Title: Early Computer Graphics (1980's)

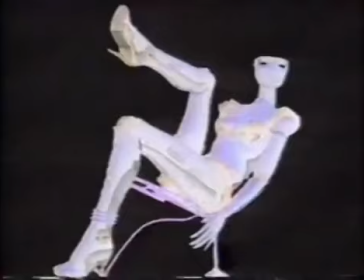[3:35]
the key to success was for the robot to appear organic natural it has to be something where you really can't tell if she's real or if she's computerized her movements are very human and she's very sexy but very strong and you really you've got to believe it's a human being yet it isn't
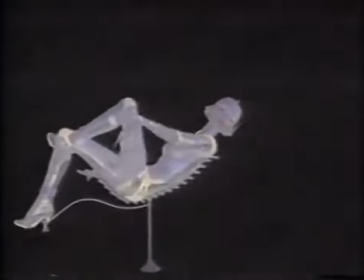[3:52]
quite once we got the motion right we use raster graphics to give the image form and color the robot her movements
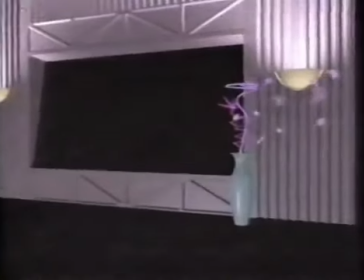[3:59]
the details each reflection the magic she does with the food getting all of that into an environment and then adding jupiter into the picture window
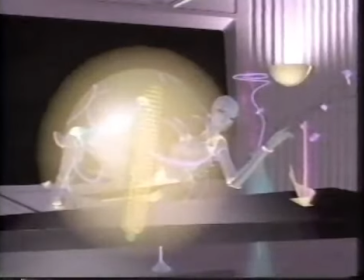[4:06]
if you can imagine each picture of film which is a 24th of a second takes 10
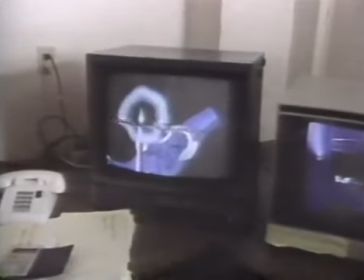[4:11]
000 or 20 000 add multiply subtracts divides well that's millions of
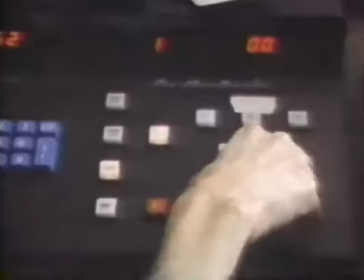[4:16]
bits of information that the computer has to chew through in eight grueling weeks
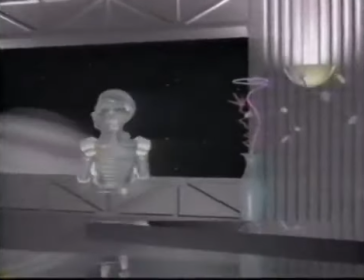[4:21]
this milestone of computer animation was complete the art of cgi was
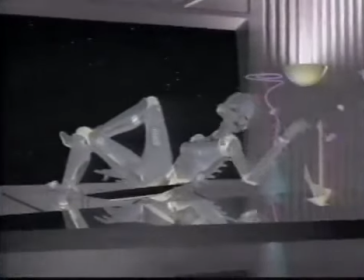[4:26]
greatly advanced and the world of special effects would never be the same
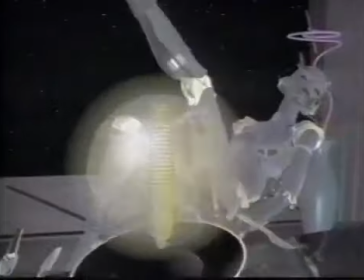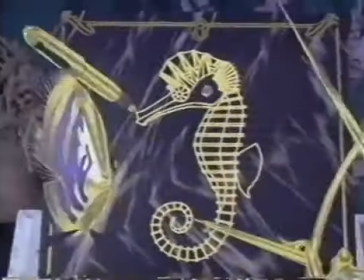[4:40]
After Sexy Robot, Abel and associates went on to create some of the most stunning commercials ever seen.
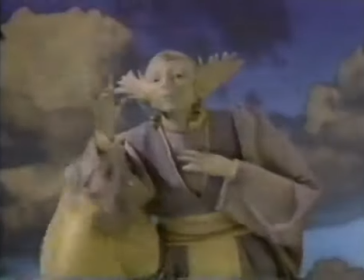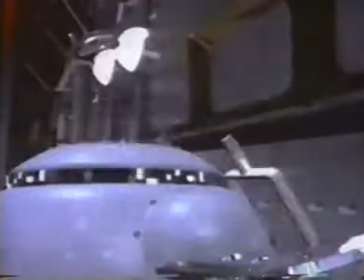[4:51]
Winning 33 Clio Awards and two Emmys in the process, Abel's work helped popularize computer-generated imagery.
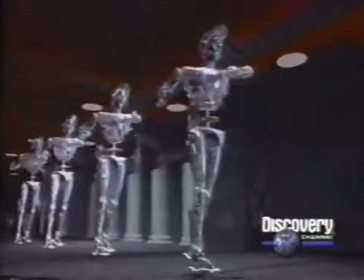[5:04]
Abel's television commercials attracted the interest of some of Hollywood's greatest filmmakers, including Steven Spielberg.
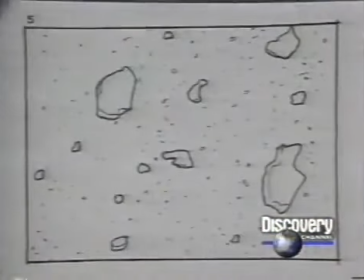[5:11]
Spielberg wanted Abel to produce a title sequence for his television series, Amazing Stories.
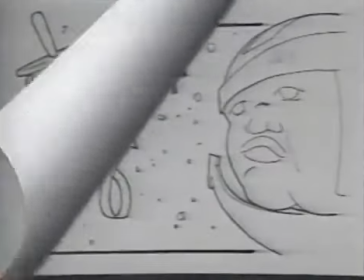[5:16]
A carefully choreographed historical montage of storytelling.
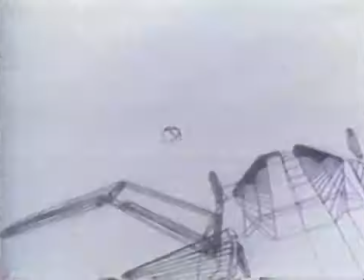[5:23]
And when he said, I want the most far out computer graphics you could possibly make, it absolutely floored me.
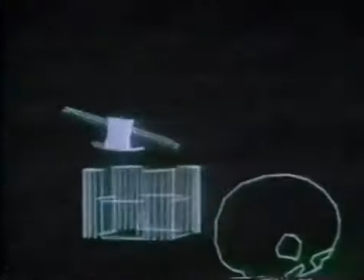[5:32]
37 fully rendered images were to fly by in 45 seconds. a
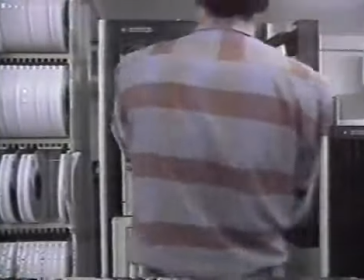[5:37]
task that would require more computing power than Abel had ever assembled before.
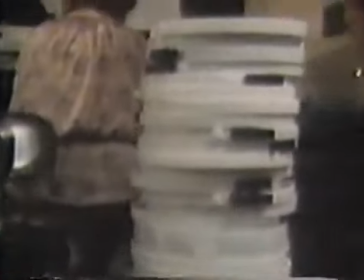[5:43]
This project was considerably more difficult than Sexy Robot.
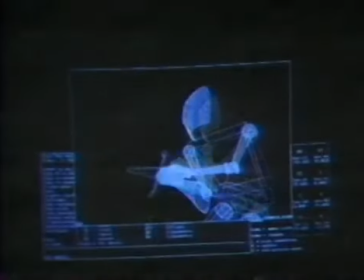[5:47]
To create a medieval knight, brute force animation was once again employed to bring computer bites to life.
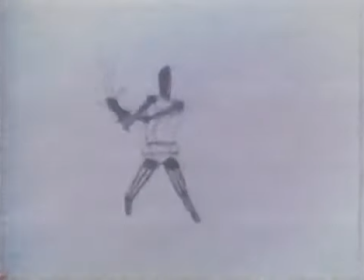[5:56]
A human model was filmed and digitized into the computer to define the vector graphic.
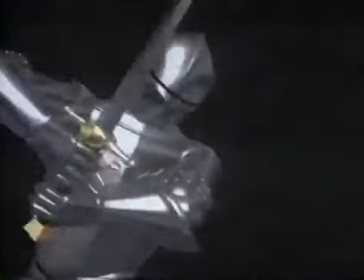[6:02]
Then, raster imaging took over and produced the final product.
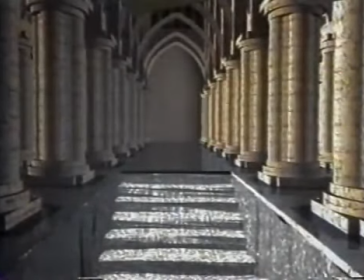[6:06]
The raster imaging system had advanced to the point where the CGI team was able to select specific,
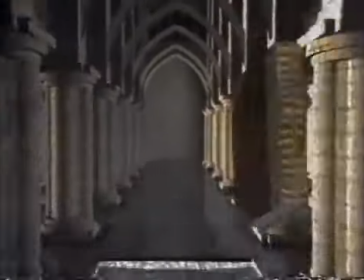[6:13]
real-life textures and apply them to the wireframe computer models. This process is called texture mapping.
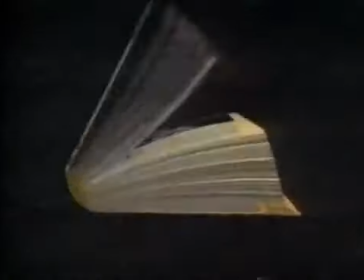[6:20]
The book binding appears to be real alligator leather. The typography is a passage from Charles Dickens' A Christmas Carol.
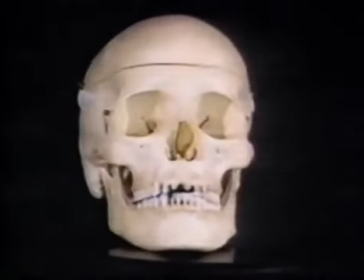[6:31]
The skull was created with raster imagery from a real skull scanned into the computer.
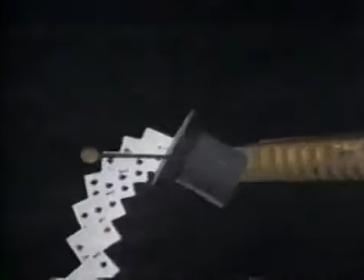[6:37]
these minute details allow viewers to experience the animated elements as real objects
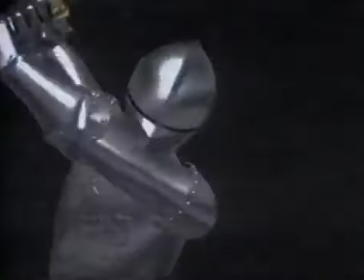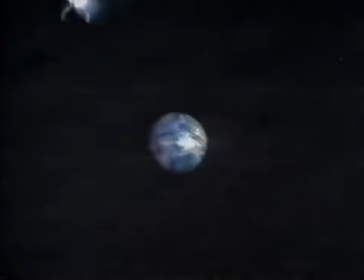[6:48]
in the 70s and early 80s abel and associates became a home to many of today's leading effects artists the interesting thing about bob abel and abel and associates where where we all worked is that that was the like getting the the starting point of all this new stuff that we see today he
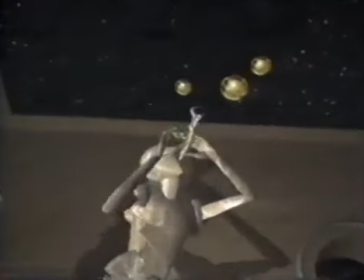[7:05]
was like the first person to do it and he was like the granddaddy of this sort of computer graphics. Well, I worked at Robert Abel and Associates for about 11 years, and we did extremely creative work there.
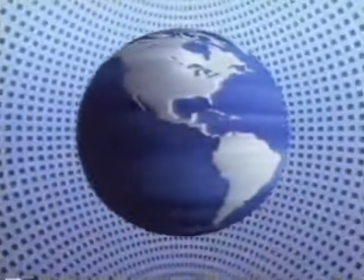[7:16]
We were definitely at the cutting edge of motion graphics and computer graphics.
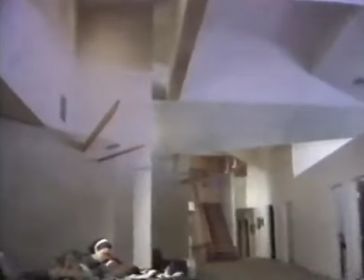[7:23]
In 1987,
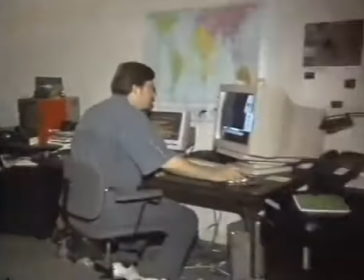[7:25]
John Hughes and five other Abel alumni formed Rhythm and Hughes, where they've continued to push the technology toward new creative horizons.